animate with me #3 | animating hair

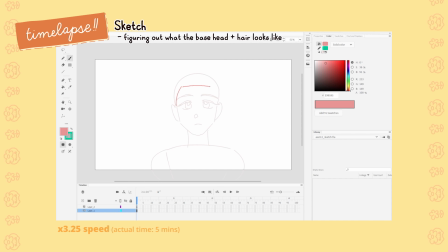(4:09)
Thankfully, drawings don't have to get down to that level of realism, so instead of each hair strand being a little ribbon,
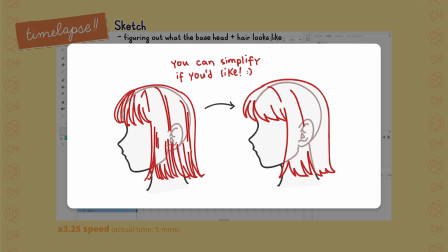(4:15)
we can imagine hair chunks to be bigger ribbons instead. References matter a lot for these things.
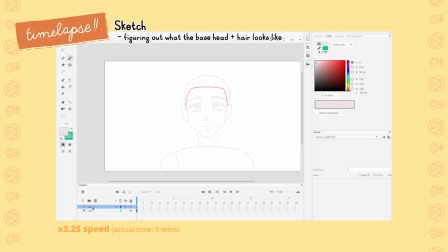(4:22)
The way hair flows will be a lot more believable once you get how it reacts to wind and water.
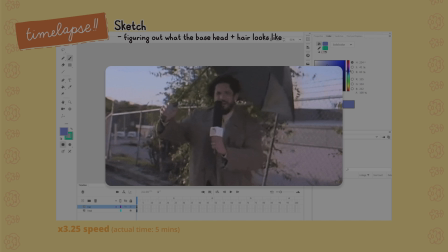(4:27)
I guess think of reporters during a heavy storm, or how a person's hair floats when they submerge themselves under the surface of the water for a bit.
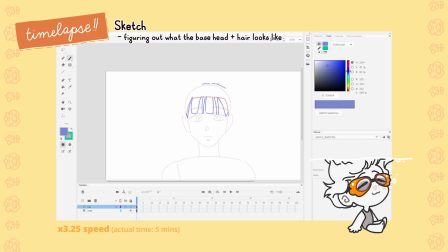(4:36)
I used to take swimming classes as a kid. I still can't swim, by the way. And one thing I really liked doing during my downtime was to watch how my hair would cling to the top of the water as I went below its surface. I always thought it was pretty weird and pretty cool. Adobe Animate has a feature called Scenes.
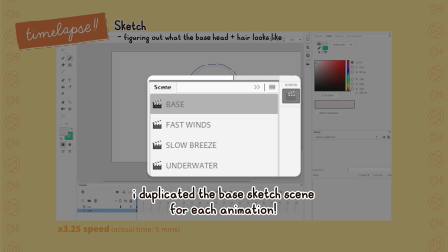(4:53)
Not really sure of the equivalent in other software, but it essentially makes a new timeline while maintaining your current library for the project.
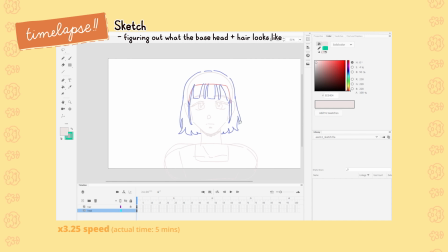(5:01)
If your software doesn't have a scene feature, you can just create a new file no problem.
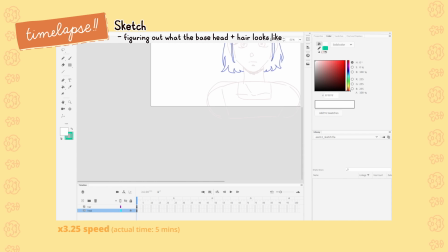(5:06)
Keep your base sketch saved, though.
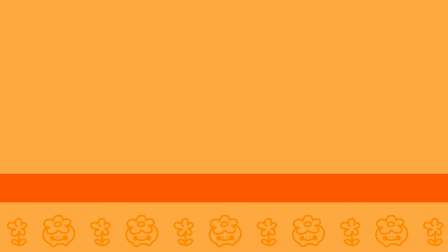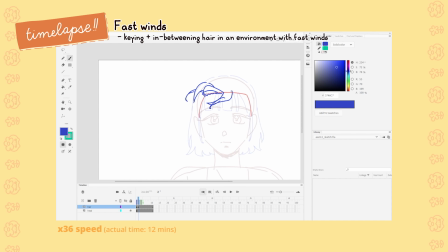(5:16)
Starting off with a scene with fast winds, I decided to have three keyframes of wind going different directions. What I'm envisioning here is a monsoon with a bit of rain.
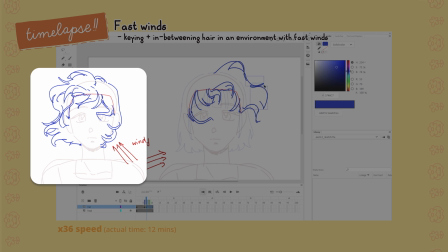(5:26)
Winds tend to go wild during the season so I'll make the wind go left, right, and up before looping it back.
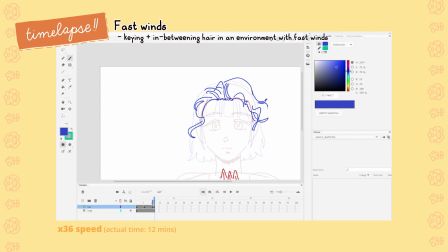(5:33)
Here are the keys I made for this section.
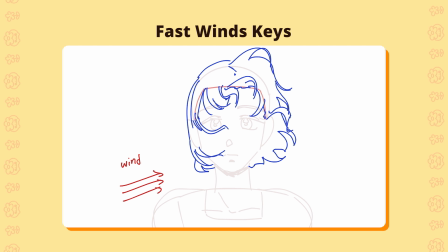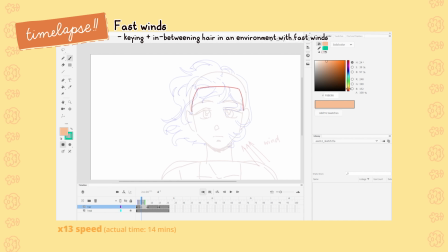(5:41)
After this, I added a few in-betweens. With how fast the winds are, actually you don't have to place in-betweens here in my opinion but I wanted to try it out just to see what I could make.
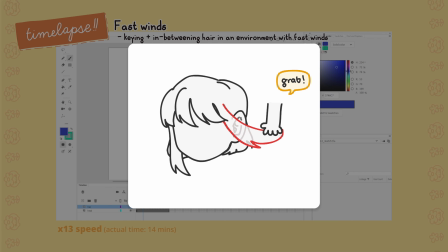(5:52)
How I went thinking about this was that the wind pulls the hair as if grabbing it in one direction and then kind of lets it go.
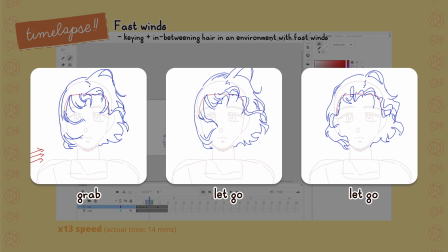(6:00)
My keyframes in this scenario are the hair being grabbed and the two in-betweens after show the wind slowing down and letting it go.
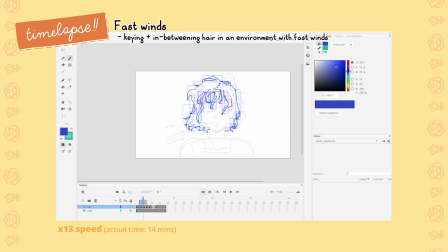(6:08)
An additional note by the way, keep hair length consistent. Think about what side of the head it's rooted on and how that will effect its length.
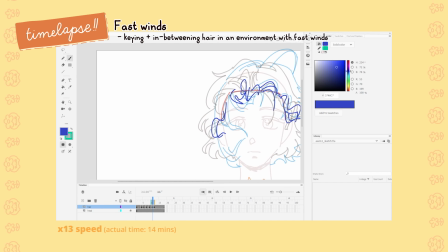(6:16)
And also, don't be afraid to cover your character's face. Hair chunks tend to dishevel into separate strands and I'm pretty sure if you've had anything longer than a clean cut,
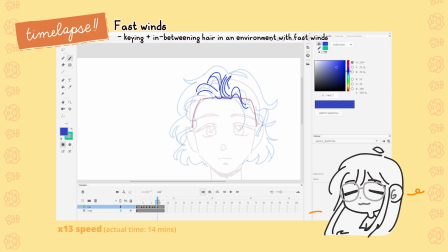(6:25)
you've experienced the annoying feeling of having your hair whip at your face during a particularly strong wind.
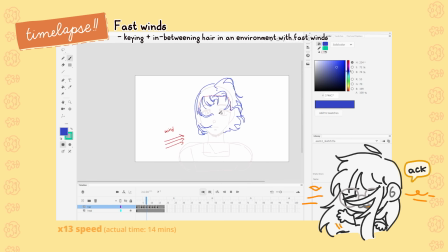(6:30)
It happens. It happens a lot to me.
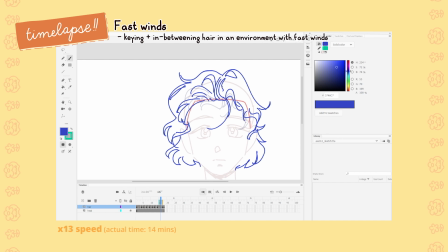(6:33)
I debated on having a short pause between frames, but I ultimately decided to make the frames really fast for this one without pauses in between.
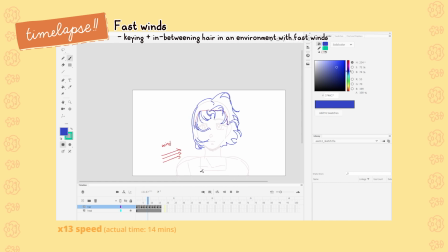(6:41)
This is how I animated hair under fast winds.
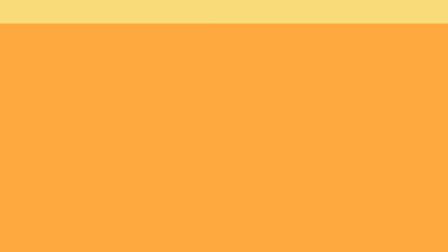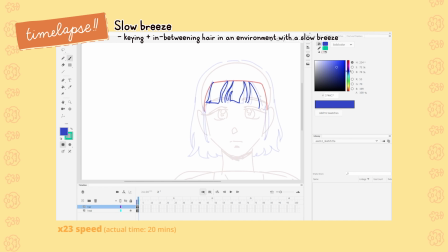(6:52)
On to our next scene, we'll be placing our character in a place with a slow, one-direction breeze. A slow, one-direction breeze. My thought process throughout this was to think that each hair chunk resembled a cape flapping.
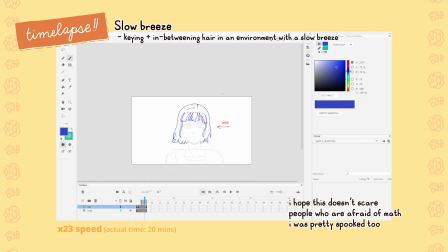(7:07)
Sorry for the sudden math mention, but I also imagined them like sine waves.
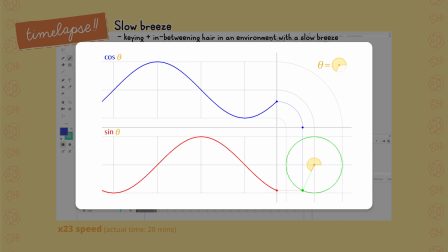(7:13)
Imagining them this way works well with longer strands, but for shorter strands I just let them flap a bit up and a bit down.
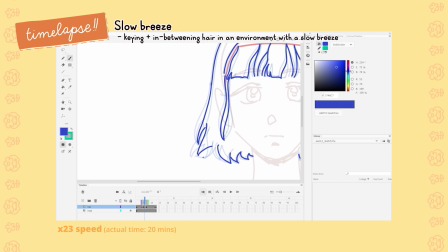(7:19)
It's a slow breeze, so I guess you could imagine the hair moving similar to the ebbing of waves.
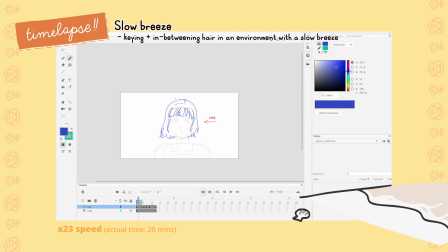(7:24)
It kind of just pulses out and then pulses back to its original position. That's how I decided on the two keyframes.
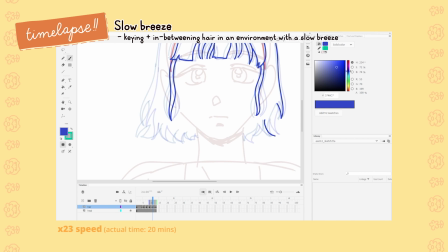(7:31)
As for the in-betweens, I think I could have added a little more. I think I could have made it a little smoother. But it doesn't seem that Charlene at that time felt that way. So we have this as our animation under a slow breeze.
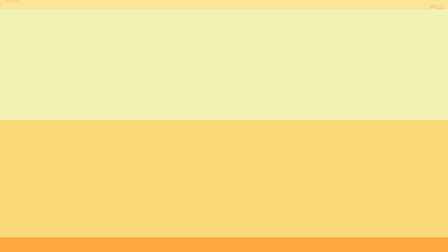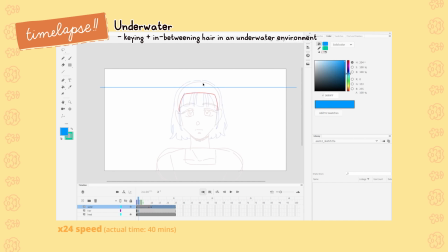(7:50)
Lastly, we'll be animating hair going underwater. This was honestly the most fun scene for me to work on.
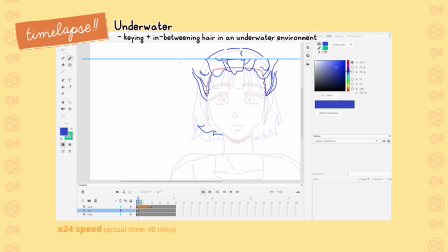(7:56)
I wanted to have the water fill up, submerging the character underwater,
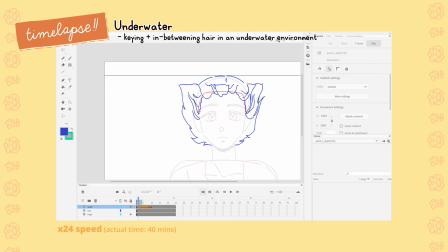(8:00)
so I started out by placing the line that represents the surface of the water and animating it to go upwards.
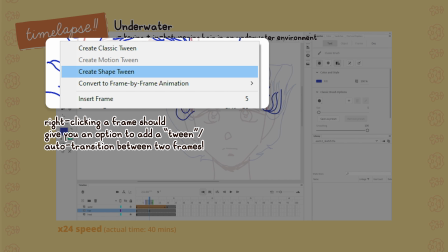(8:07)
For this, I used the shape tween on the water layer,
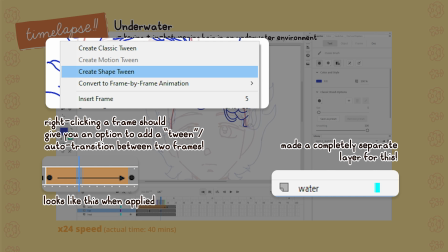(8:10)
which automatically moves the line for me so I could ease the water in and then cut it up into frames before removing the tween altogether.
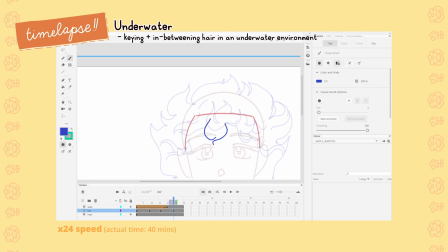(8:17)
So it still seems like it's animated in twos. Note that this can be done manually as well. I just thought at the time that it was easier. The hair in this case should be completely normal above the water, but it should start reacting once it goes under the water. Like I mentioned earlier, hair clings onto the surface of the water, mainly because of surface tension.
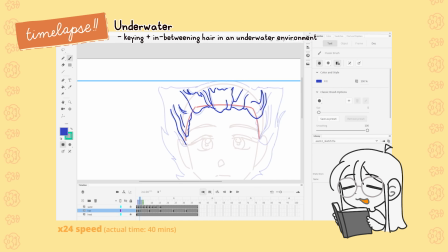(8:38)
Water molecules like to stick close together, so you can imagine there's a bit of resistance when there's an object with natural oils, your hair, something that repels water, coming into the water. Suddenly I'm a science channel.
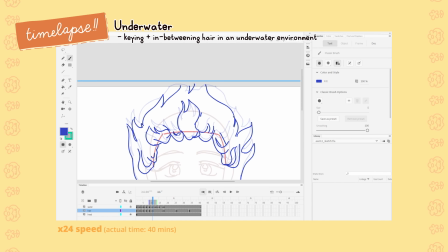(8:51)
Sorry. Once it enters though, the hair seems to float, and you might think, why is that?
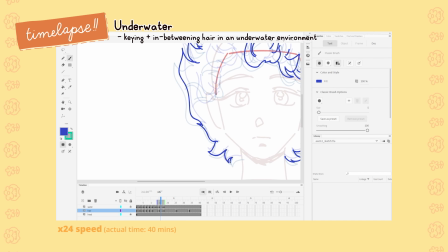(8:56)
Water is a lot denser than air, and it's pushing you up while gravity tries to pull you down. That's kind of why it feels like everything's a lot more floaty underwater, kind of like a weightlessness. So once I've animated the hair coming into the water, here, I decided that it would just start slowly floating to the right after it submerges.
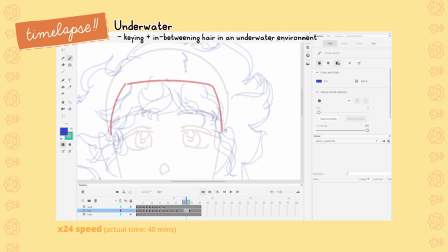(9:15)
Not a lot of keys here, I animated most of the first parts straight ahead since it was reliant on where the waterline was,
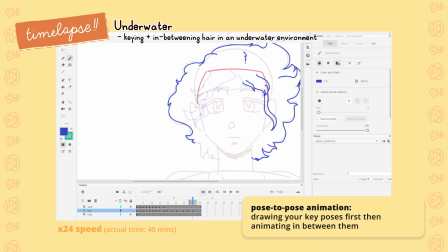(9:23)
so I decided against pose to pose animation like I usually do. But I did decide on what the last frame should look like and slowly in between from there.
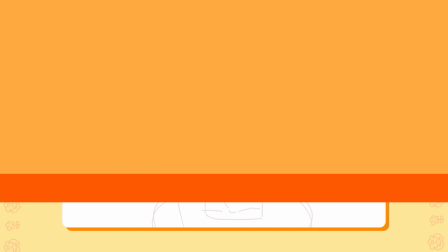(9:32)
Here's what the underwater animation looks like.
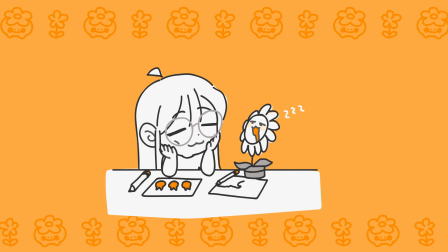(9:38)
Stop. Quick ad break. While I'm sure you're getting some sort of insight, I hope, from these animation videos I'm making,
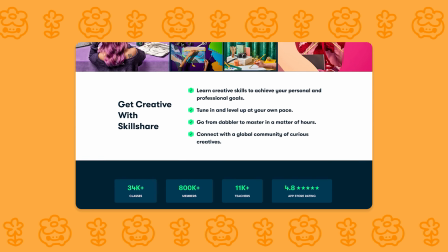(9:46)
there's another platform that can jumpstart you into learning the basics of making your own animation, alongside a whole bunch of other things.
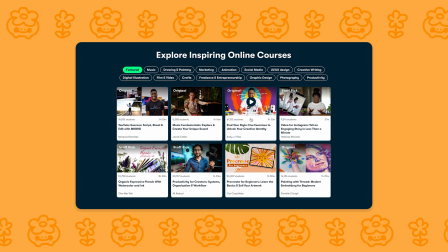(9:52)
That being said, this video is sponsored by Skillshare. I was invited to try a few classes and, funnily enough, I spotted one made by an animation industry professional I follow, Tonica Pantoya.
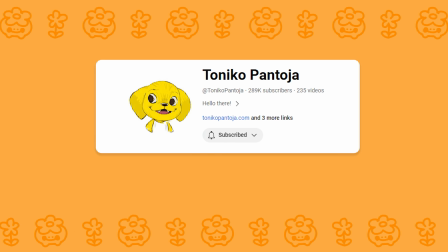(10:03)
I've followed their work online for a while, so I really wanted to try out his learning path,
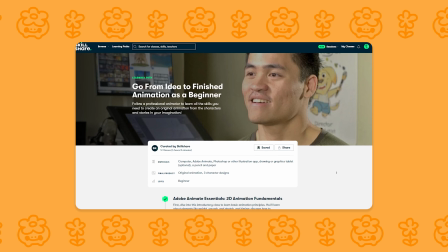(10:08)
go from idea to finished animation as a beginner, since I've never really learned the basics formally.
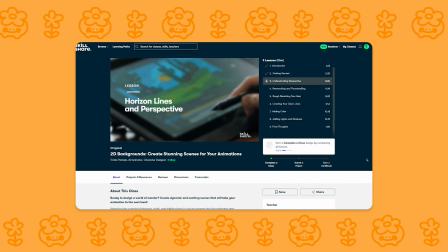(10:13)
He's able to explain a lot of the technical aspects of animation really well, and each class is fun and digestible.
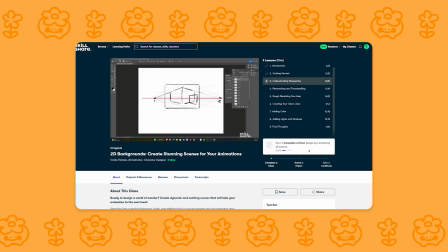(10:19)
I learned a lot of concepts and terminologies I wasn't aware of before, and it was also pretty funny watching him voice out his storyboards and animation.
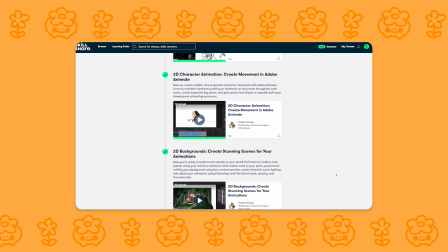(10:26)
After spending just around an hour or two over the week, I was able to finish the entire class.
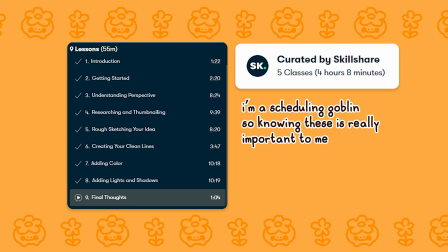(10:31)
I really like how Skillshare lets you know how long each class is because it helps me schedule properly and how there's no pressure to finish a class if it doesn't fit your schedule.
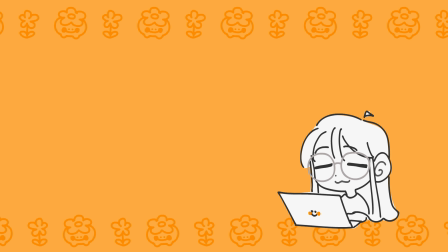(10:40)
You can get back to it anytime. Aside from animation though, they host a ton of other topics.
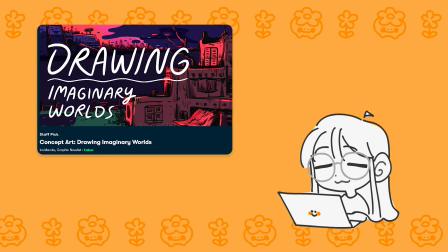(10:44)
I've personally dipped my toes in some other learning paths like concept art, learning after effects, and knitting.
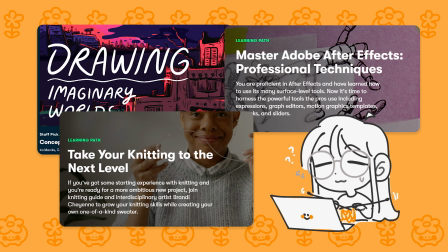(10:51)
I used to crochet as a kid but I never got a hold of knitting properly despite having the tools So I figured this was my sign.
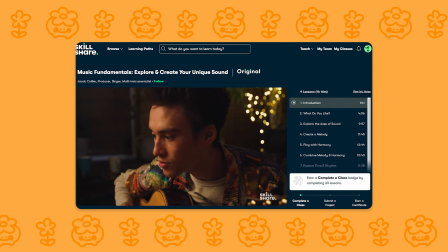(10:58)
If you want to try starting your learning journey with Skillshare today, feel free to head to my link in the description.
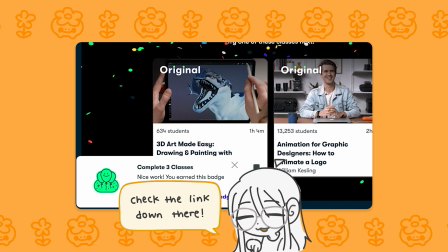(11:04)
The first 500 people to use the link will get a 1 month free trial. A big and warm thank you to Skillshare for sponsoring this little video.
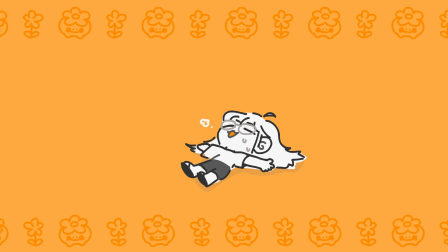(11:11)
Okay, back to animating.
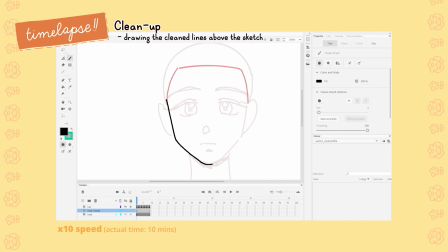(11:16)
I'll be doing something a bit different than usual for this animation. All the previous animations I've made in this series so far have been cleaned and redrawn completely. But I kind of like the raw lines I made for the sketch, which is also another way of saying I'm a little too lazy to redraw the lines.
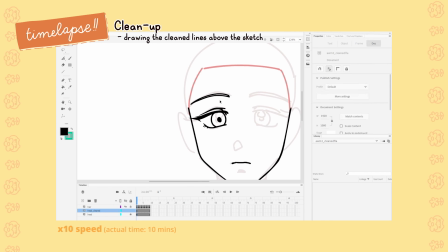(11:32)
Ouch! So for this one, I'll just be cleaning the head layer and then coloring in the hair separately so that I only have to color the head once. I'll hide the hair layer for now for better visibility. I'll also make a note to separate the hairline from the rest of the face.
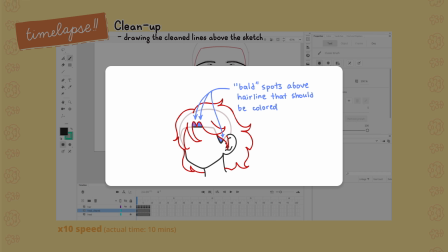(11:47)
It's better to color that in the same color as the hair to avoid random bald spots. each scene will have the face in a different scenario
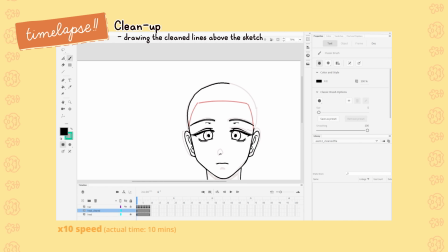(11:54)
so I won't color this in yet I'll color it in while I'm coloring the hair I'm gonna be honest I wasn't really that satisfied with how I
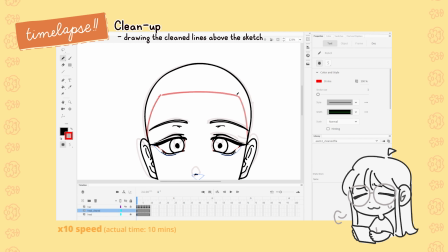(12:01)
drew the face but I only started feeling that way after I finished the entire thing so I guess I'll just look at it and sigh every
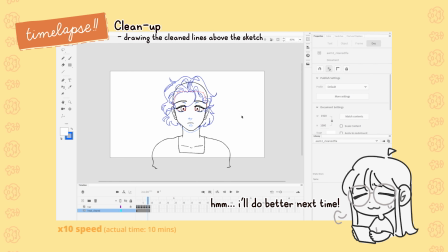(12:09)
once in a while it was good practice for me regardless though um we live and we learn now